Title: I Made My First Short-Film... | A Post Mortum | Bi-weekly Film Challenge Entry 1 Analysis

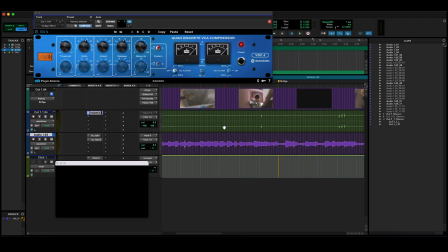So that's our A section, just a pretty straightforward, repetitive, vibey melody. It's the opening of the video, and then the B section is this sort of mischievous, more spooky sounding part.
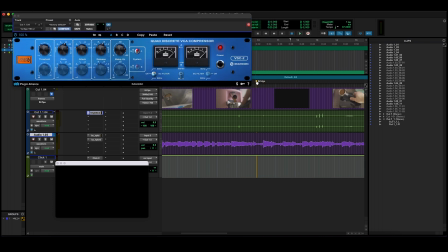I called it the bridge.
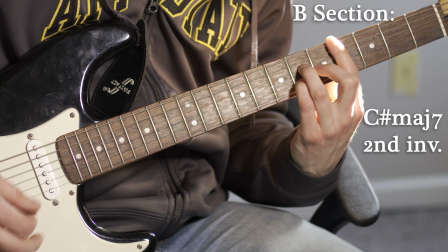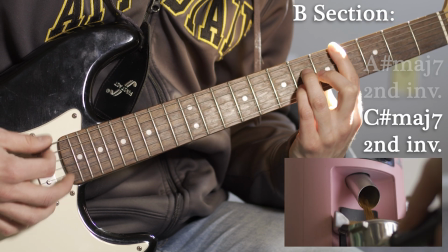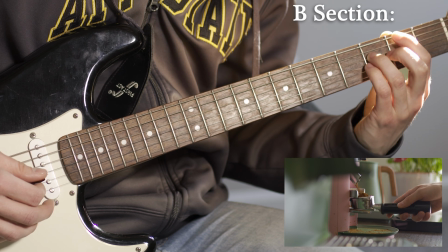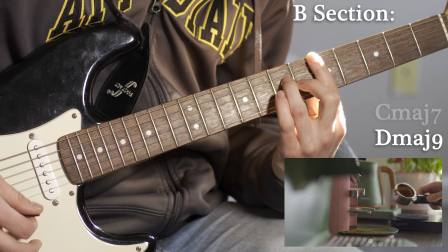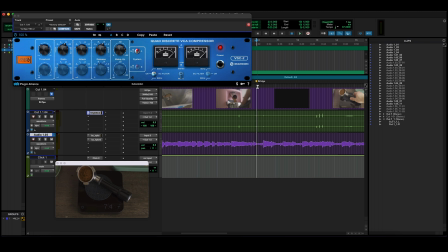So what I found is that the accented beat of the bridge lined up almost perfectly with a specific moment, and it's this moment. Yeah, so it's the moment when I am ditching the improperly teared grounds.
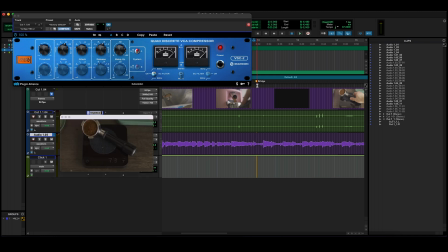So I wanted that to line up perfectly. So what I did is I actually set the tempo of the song to 67, which is down about 4 clicks from my first take, just so it would land right on the bridge.
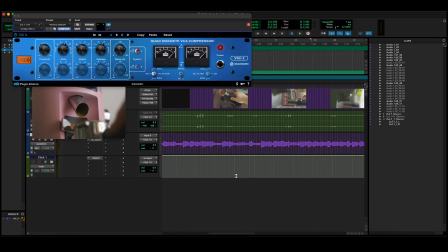From then on, I got to the very end here,
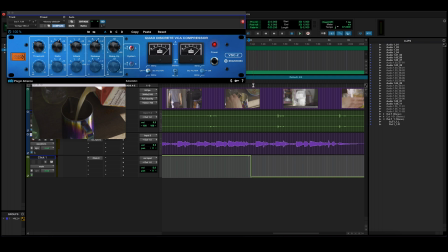and I took the click track out and let myself come in for a soft landing with the end of the film. So I'll just play that out for you too.
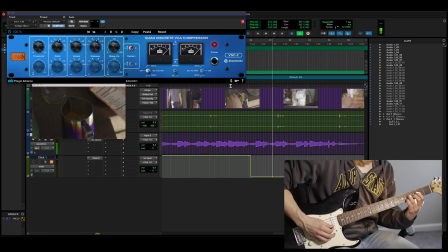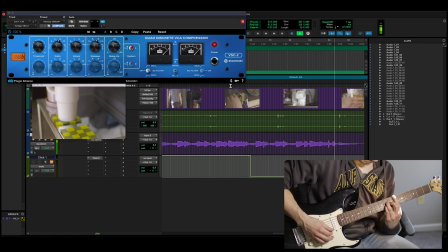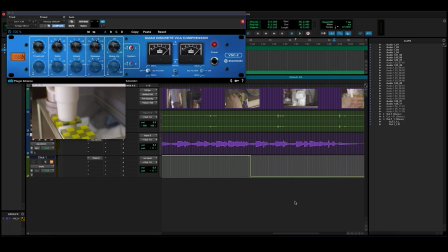So I did write and record and mix this.
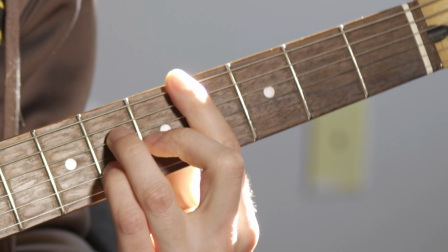If you have any other questions about the recording process for this, please put them in the comments.
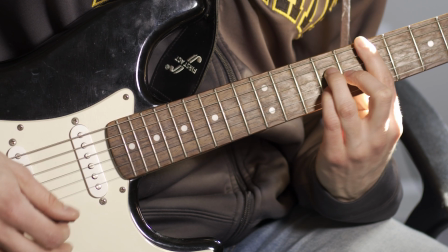So this concludes the musical and sound effect breakdown of the film. So in the end, I cut 3 different versions of this film. I cut one in 16:9 aspect ratio, which is the one I went in depth on. I also took that and put it in 1:1 square aspect ratio. Same cut, just had to reframe a couple of shots. And then lastly, I did what I called the social media cut, where I did a 1-minute cut, also in square aspect ratio, and tightened all of the shots and made them quicker and cut faster. So I did the social media cut mostly for engagement reasons and also challenging myself to make a shorter cut of something that I've already cut into a 2-minute film, taking out about half the shots and then cutting it down to just over a minute. And I wanted to see the challenge of that, see if I could shave off shots that weren't necessary, take some of the filler out and make the cut a little tighter. And I think in this case that really helped me, and I in a lot of ways prefer that social media cut. So let me know what you think in the comments. comparing the social media cut to the full-length 16:9 cut. I've got it up as a reel now, so you can watch both and check them both out. I just wanted to close to give a quick thank you for making it this far in the video. I know it's gonna end up being a long one. I'm editing it right now and it's already over 10 minutes, probably gonna be about 20 minutes long, so thanks for sticking around and watching. And just wanted to give a quick disclaimer that I'm not trying to do this as a teaching. I'm not trying to show that this is the right way to do things or look at me, look at what I've done. It's more of a self-reflection of what I have done, challenging myself to create more and then be introspective on it. So feel free to comment any advice you might have for me, people that have been doing this longer, anything you might have noticed. I will be doing this bi-weekly, so trying to really improve as I go along. So thanks again for watching, and we'll see you in a week.